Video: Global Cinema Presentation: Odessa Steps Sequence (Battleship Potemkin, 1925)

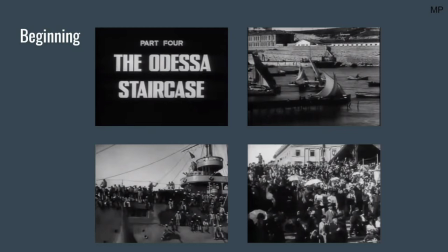4:07 The sailors on board greet them with utter joy as the boat encompass the dreadnought to wave goodbye as they are en route to battle. The sailors sit on the edge of the boat, interacting with the boats that surround them, and begin bidding farewell with jubilation.
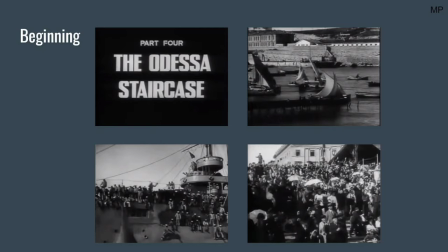4:23 The boats nearby throw supplies and food and animals to the dreadnought, which determines the community's kind-heartedness towards the seamen.
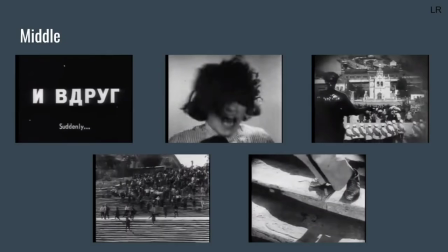4:35 Eisenstein shows the community, which revolves around innocent, working civilians. The tone of the scene abruptly changes, however. The music changes from a feeling of happiness to a feeling of impending danger, giving the viewer a sense of the shift to a darker notion.
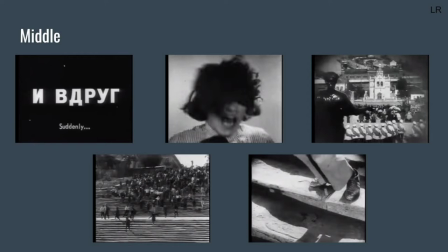4:53 This is accompanied by the word suddenly appearing on the screen, followed by a close-up of a woman's face with various frantic facial expressions. Eisenstein uses fast cuts to bring further drama to the scene. Fast cutting is a technique within Soviet montage that he heavily integrated throughout Battleship Potemkin to
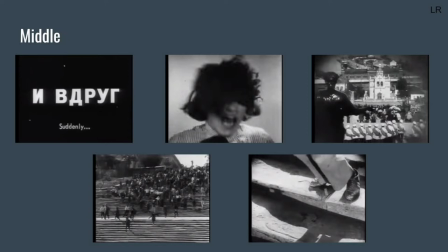5:12 convey complex emotions which would not have had the same impact compared to the use of long takes. The two elements of the cinematography and the editing put together also gives a visual representation of the atmosphere in that moment of time,
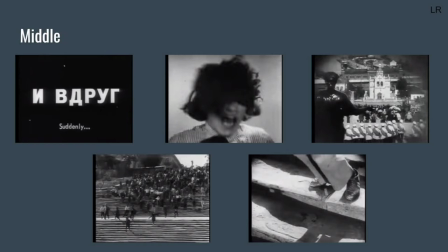5:28 especially encapsulating the mood of the unsuspecting crowd's reaction. He then uses long shots to re-establish the scene, showing the soldiers appear at the top of the steps, forcefully shunting the crowd below. Eisenstein also intercuts this with medium shots of the crowd running away.
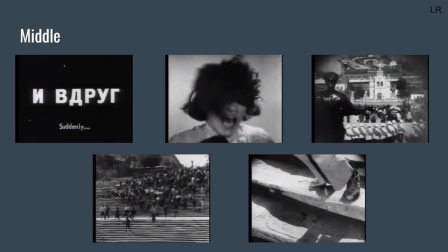5:49 As well as this, he also included close-up shots of people's feet on the steps that creates a sense of claustrophobia,
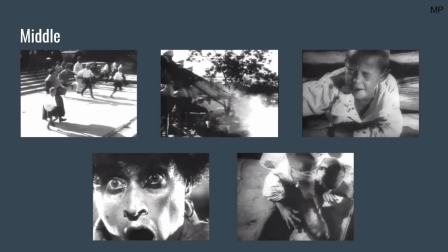5:56 as well as foreshadowing the horror that is about to occur. The audience's attention is now focused upon a mother and a small child attempting to escape down the stairs, shown by the following long shots of them.
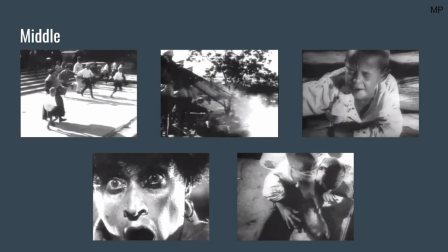6:09 It cuts to the close-up of the guns firing. This shot is impactful when showing the guns as an abrasive phallic symbol in the hands of the soldiers that prognosticates a cataclysmic outcome for the oncoming continuing shot.
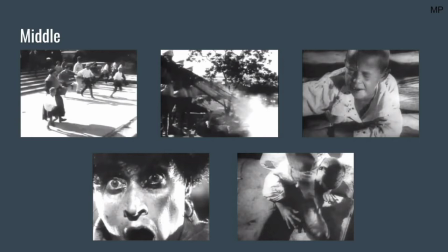6:23 The bullet suddenly hit the kid, leading him to fall, cutting to a mid-high angle shot, showing the kid as vulnerable. Dramatic irony is formed as we as the audience know the kid has fallen, whilst the mother carries on fleeing, assuming the kid is with her, but he is not.
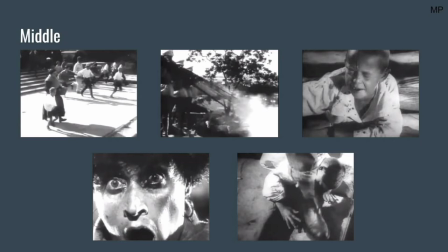6:39 A mid-shot of the kid covered in blood, crying out, mouthing the words "Mama," implies such a conspicuous, harrowing sight, showing the savagery of the soldiers to a child who depicts innocence in such an upsetting scene.
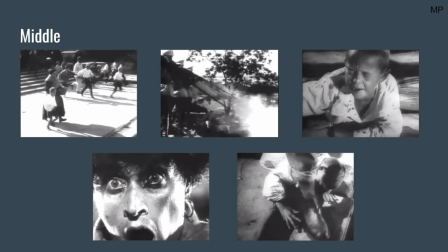6:55 Eisenstein portrays this scene well to gratify sorrow to the audience when manifesting the precarious situation the kid is in. It later cuts to the mother's reaction with an intense close-up of the mother in deep dread, alongside a direct spectator's gaze as she makes eye contact with the audience to
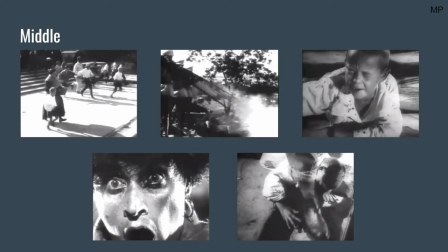7:13 depict the horror for us to feel what she is feeling as she contemplates her son being brutally trudged on. It cuts to the fast shots of feet coming down, alongside medium shots of the people stepping and killing the young boy to death, completely neglected.
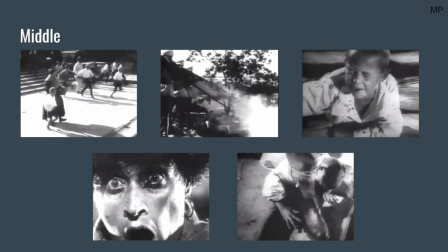7:31 The kid is shown in a high angle shot surrounded by people fleeing or being shot and killed whilst falling.
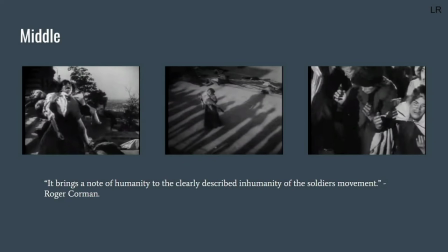7:37 Eisenstein's technique of his overtonal montage in this scene implies the intensity this scene brings. Eisenstein creates a total sense of shock by showing the woman picking up her dead son and walking back up the steps to show the soldiers the consequences of their actions. In doing so, this also motivates the movement back up the steps.
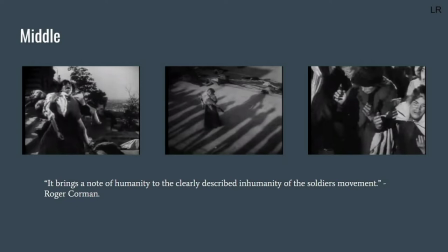7:57 Roger Corman, in an interview, states, "It brings a note of humanity to the clearly described inhumanity of the soldiers' movement.